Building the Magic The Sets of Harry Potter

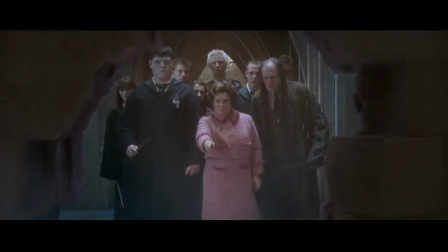[12:29]
And rather than use explosives in a situation like that, we use air mortars.
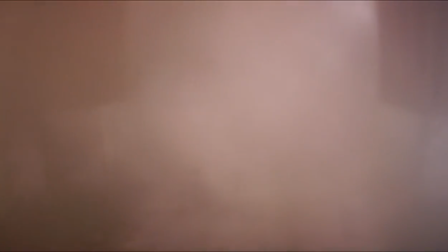[12:37]
Literally blow it out with high-pressure compressed air. There's lots of little tricks to that.
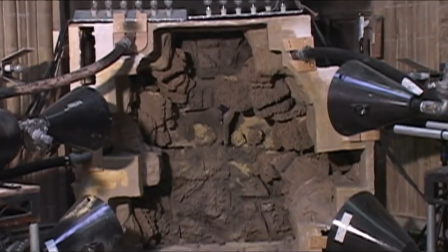[12:43]
For instance, instead of using stone or plaster, we use cork because it's light enough not to hurt anybody,
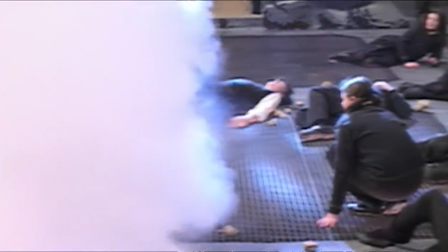[12:51]
but it's heavy enough to fly through the air when you blow it up with air or explosive. And it looks real when it breaks. It looks exactly like stone would.
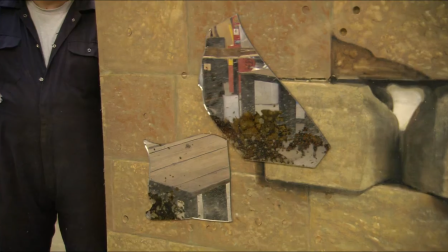[13:03]
The mirror was plexiglass. We had it laser cut to a predetermined break pattern. We glued onto the back of each broken piece a little peg which plugged into a little hole in the wall.
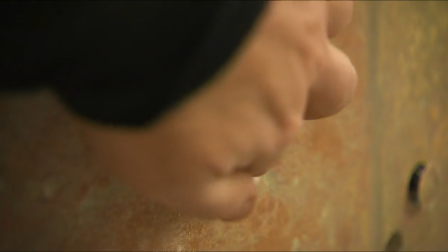[13:19]
And on cue, we pushed all the little plugs forward,
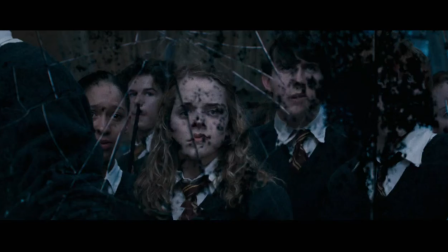[13:24]
so it pushed all the bits of mirror off the wall, all the mirror falls.
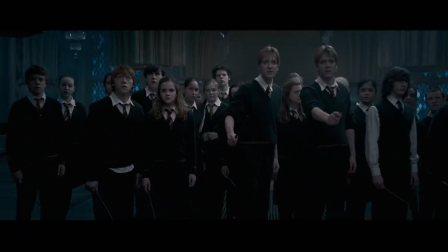[13:29]
It's very fiddly, but it works. Anyone who's seen the film will agree they look so impressive. And it's a really cool sequence.
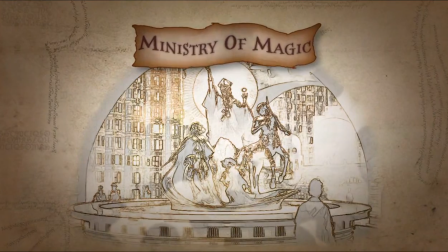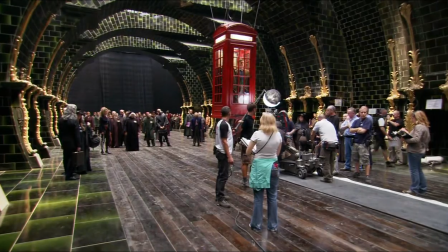[13:46] Three, two, one, background action!
The Ministry of Magic, which Joe created in the 5th book, which is a great new universe.
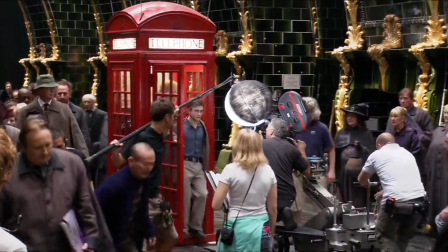[13:59]
We've never seen it in any of the previous Harry Potter films. There's a sort of 1950s bureaucratic, old-fashioned,
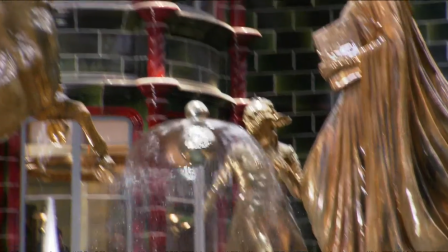[14:07]
inefficient vibe to the Ministry of Magic, and something that's quite quaint and British and very charming. We thought it would be fun to, in the first instance, to place it beneath the Muggle ministries.
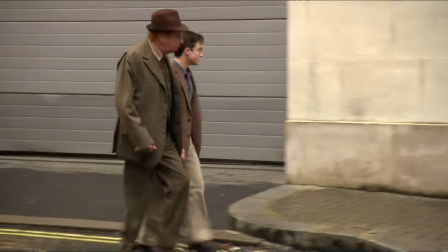[14:21]
So we went to Whitehall and we went to the Ministry of Defence and in that area in there and thought it would be terrific if there was this parallel universe underneath this very familiar one.
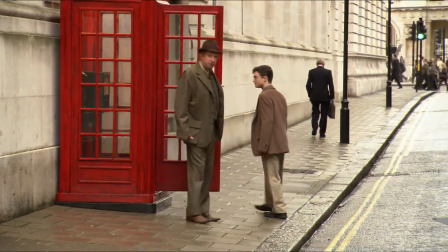[14:30] I've never used a visitor's entrance before. This should be fun.
Stuart Craig came up with this notion that it was a series of tunnels, basically.
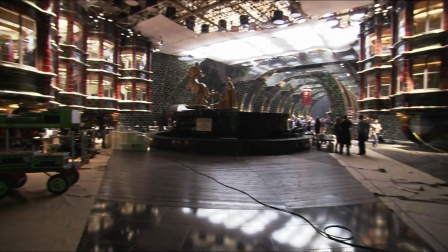[14:40]
And because we both got intrigued by the underground system. We researched early underground stations, the Metropolitan line, the old Piccadilly line,
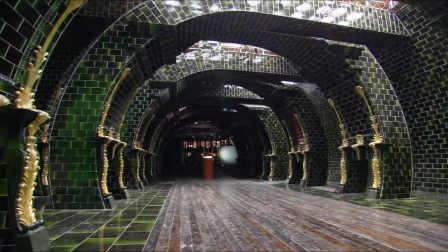[14:49]
and there are remnants of those early underground systems that still survive. So we went and we had a look and discovered that the facades on the street were beautiful classical architecture, but rendered in ceramic tile.
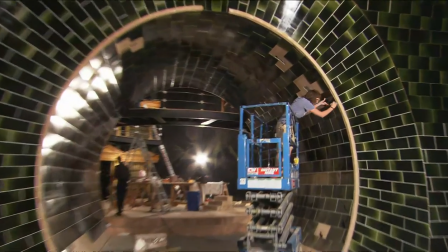[15:05]
And then, you know, as we went inside, there were remnants also of this Victorian, or turn of the century anyway,
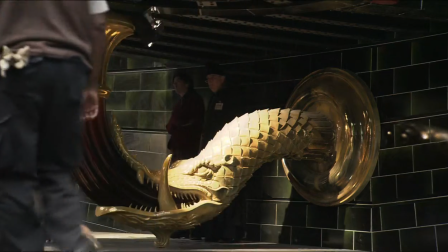[15:13]
ceramic tile, but all with this incredible classical decoration. So that was a hell of an idea, and it also had a total kind of logic about it.
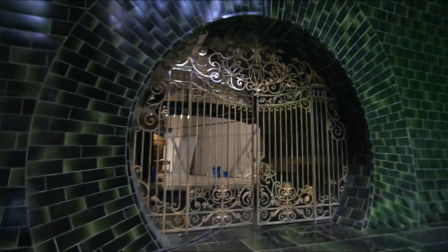[15:21]
Ceramic is impervious to the damp and to water and so on, so it is ideally suited to the underground.
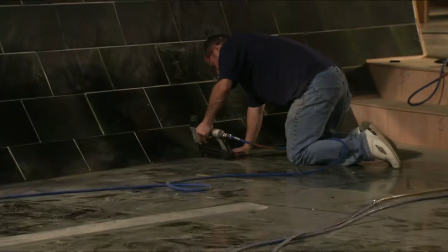[15:26]
Tunnel shapes are circular tunnel shapes. So, you know, I took lots of photographs, reference photographs.
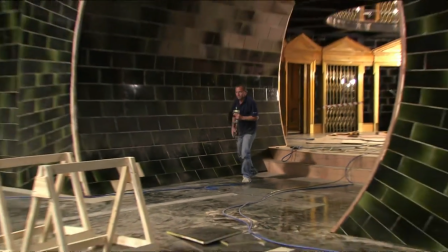[15:32]
So that was Stuart's inspiration for the Ministry of Magic. All these reflective tiles, all these odd little shapes, round circular shapes.
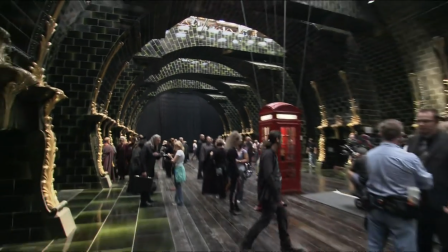[15:40]
And so it's very British. So that's why it kind of chimes, I think.
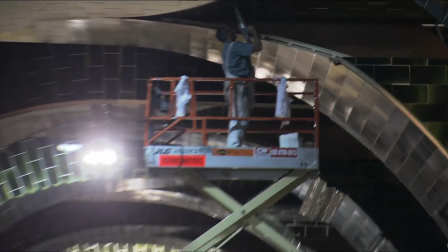[15:47]
So we literally built this, kind of mini city underground.
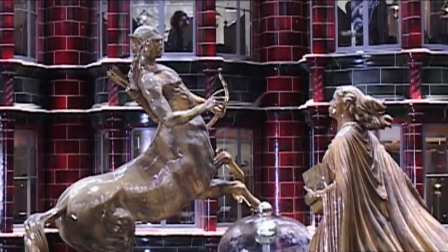[15:52]
Sculptors have been sculpting this gold acanthus leaf and the big statue here over about 6 months, but 90% of it is a complete phony. I mean, we built a little bit of it physically and then extended it endlessly with computer-generated extensions.
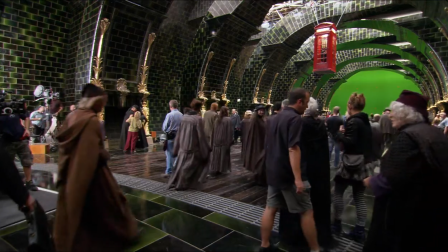[16:07]
This is the original plate with green screens inserted, where we're going to have to then take this and extend it outwards and upwards.
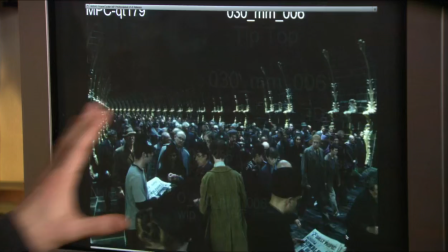[16:13]
You're trying to create something that is actually not there in reality. The whole part of the set is for real.
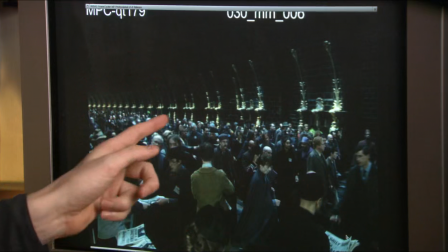[16:21]
Up to about here is real. That's all real, and beyond there is CG.
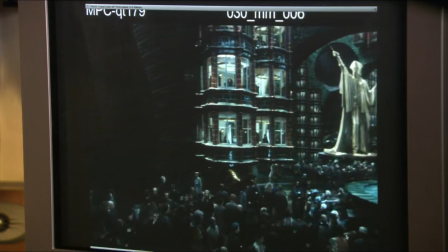[16:27]
In the other side of the atrium, we've got a whole extension. So our extension spreads up from here.
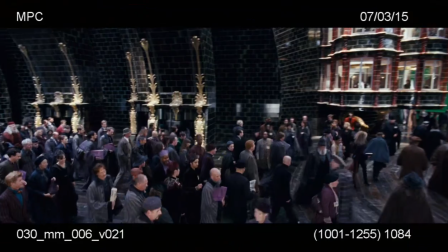[16:35]
These top 2 offices are done within the computer.